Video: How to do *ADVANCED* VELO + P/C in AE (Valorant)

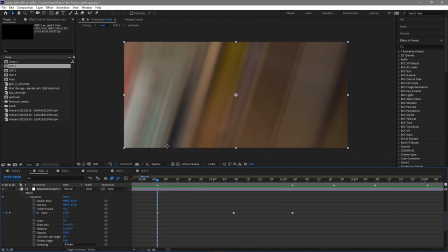(4:09)
And the reason I did this is because this song has a lot of beats, and when it has like a lot of beats and they're like pretty noticeable, I like to put shakes on them.
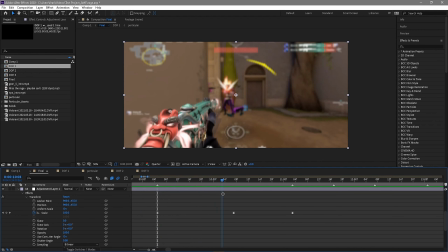(4:17)
So if I put a shake on this and I just like zoom out, like it look kind of nice, So.
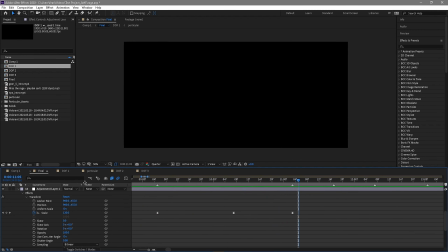(4:24)
And then I have a swish pan at the end, like as like transition. And let me re-enable this one.
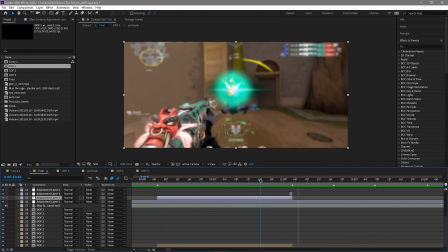(4:30)
So that's this pan and crop. And you want to mess around. Like I did 130, but you don't always gotta do like 130. This is the wrong thing. You don't always gotta do 130.
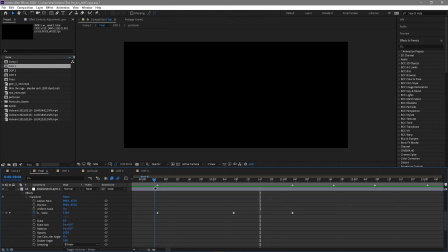(4:40)
You can do 150 and stuff. If you want to do 150, I'll talk more about that later. But 150 is like for greater impact, and I just like usually do 130 because I don't know.
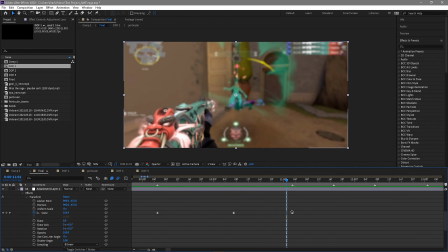(4:49)
I guess I found that like it's pretty good. And I do my curves. It's nothing special. I just do it basically like this.
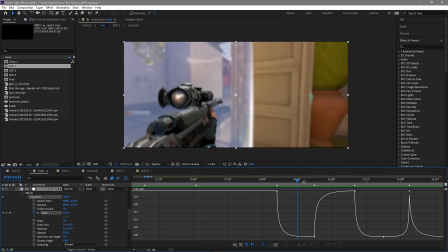(5:00)
And then for Upvelo, like, or op hand crop, I did something different.
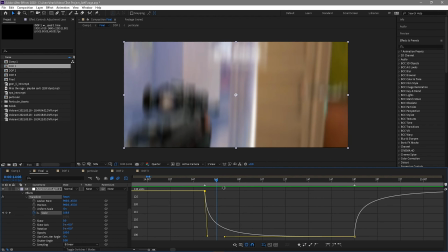(5:08)
So I did the 130. I zoomed out. I put a shake over here. But then I have like a zoom in.
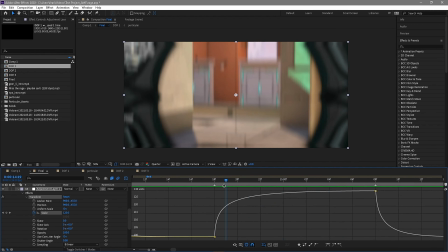(5:14)
I kept a scope to make something like different, not like something that's like not a one frame scope. It's like seen everywhere. So like I keep a scope in for a bit, and then I have a 100 and then it goes up to 130, but it like zooms in slowly.
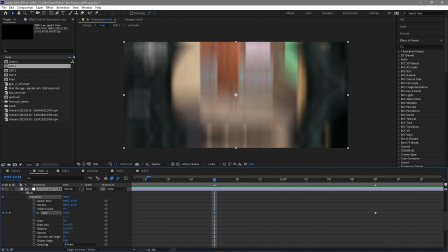(5:32)
And if without the shake and the lens blur, it would look kind of like simple.
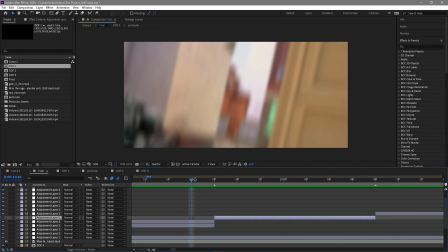(5:37)
It just look very like bland.
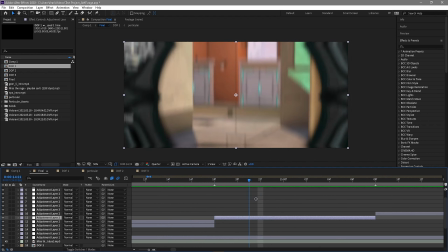(5:40)
So if you just add like a slight shake and a lens blur to like complement your pan and crop, it just looks a lot better.
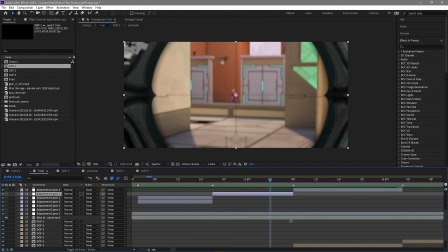(5:51)
And then for kills, it's pretty simple.
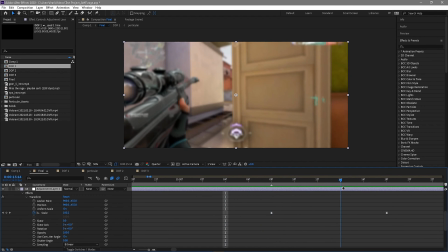(5:54)
Just I guess zoom out, and then zoom back in, zoom out.
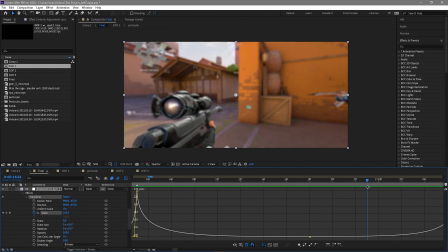(6:04)
All right, and for this one, I did 150 for my kill,
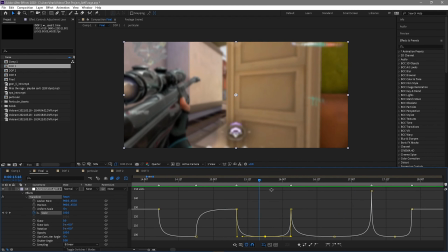(6:09)
and the reason is because doing 130 all the time like makes it kind of repetitive, and you want to do something different.
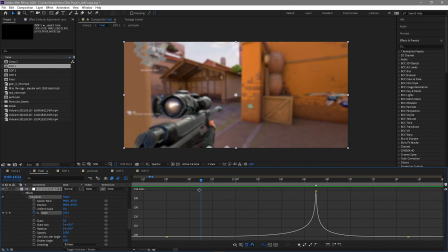(6:16)
So if you do 150 over here, you'll create like a bigger impact than with than with 130. Sorry, you'll create a bigger impact. And so I did 130, I zoomed out, and then I zoomed back in at 150,
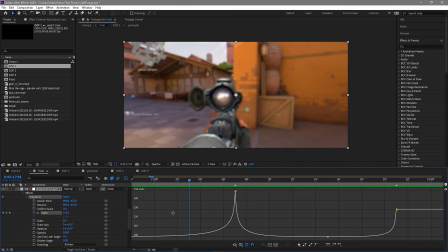(6:31)
and then I zoom out and then go back to 130, and that's basically how you do pan and crop. I guess just messed around with it.
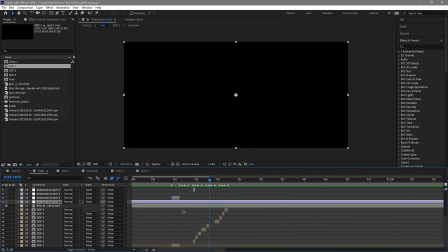(6:39)
So I think that's pan and crop and velocity both, and this is what it looks like.
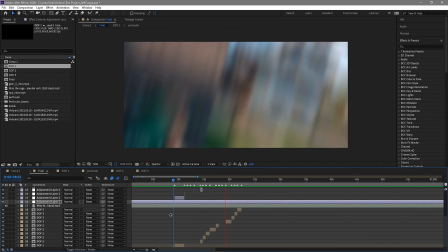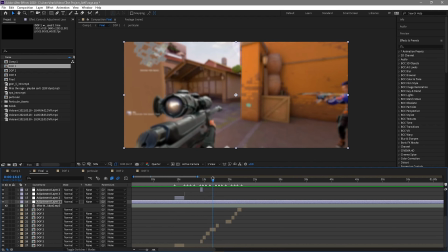(6:58)
Alright, I hope you guys enjoyed. This is my first commentary, and if you guys have any questions, or if I forgot anything, ask down in comments, I'll probably answer them.
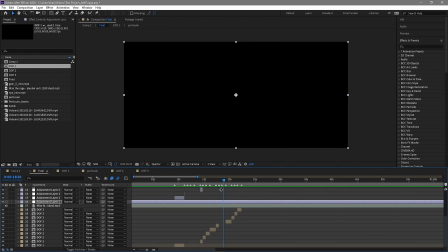(7:06)
I guess, like, thank you guys for watching. You guys want me to do more on like different stuff, comment down below. I'll also read those and see what I can do tutorials on. And I guess I'm out. Peace.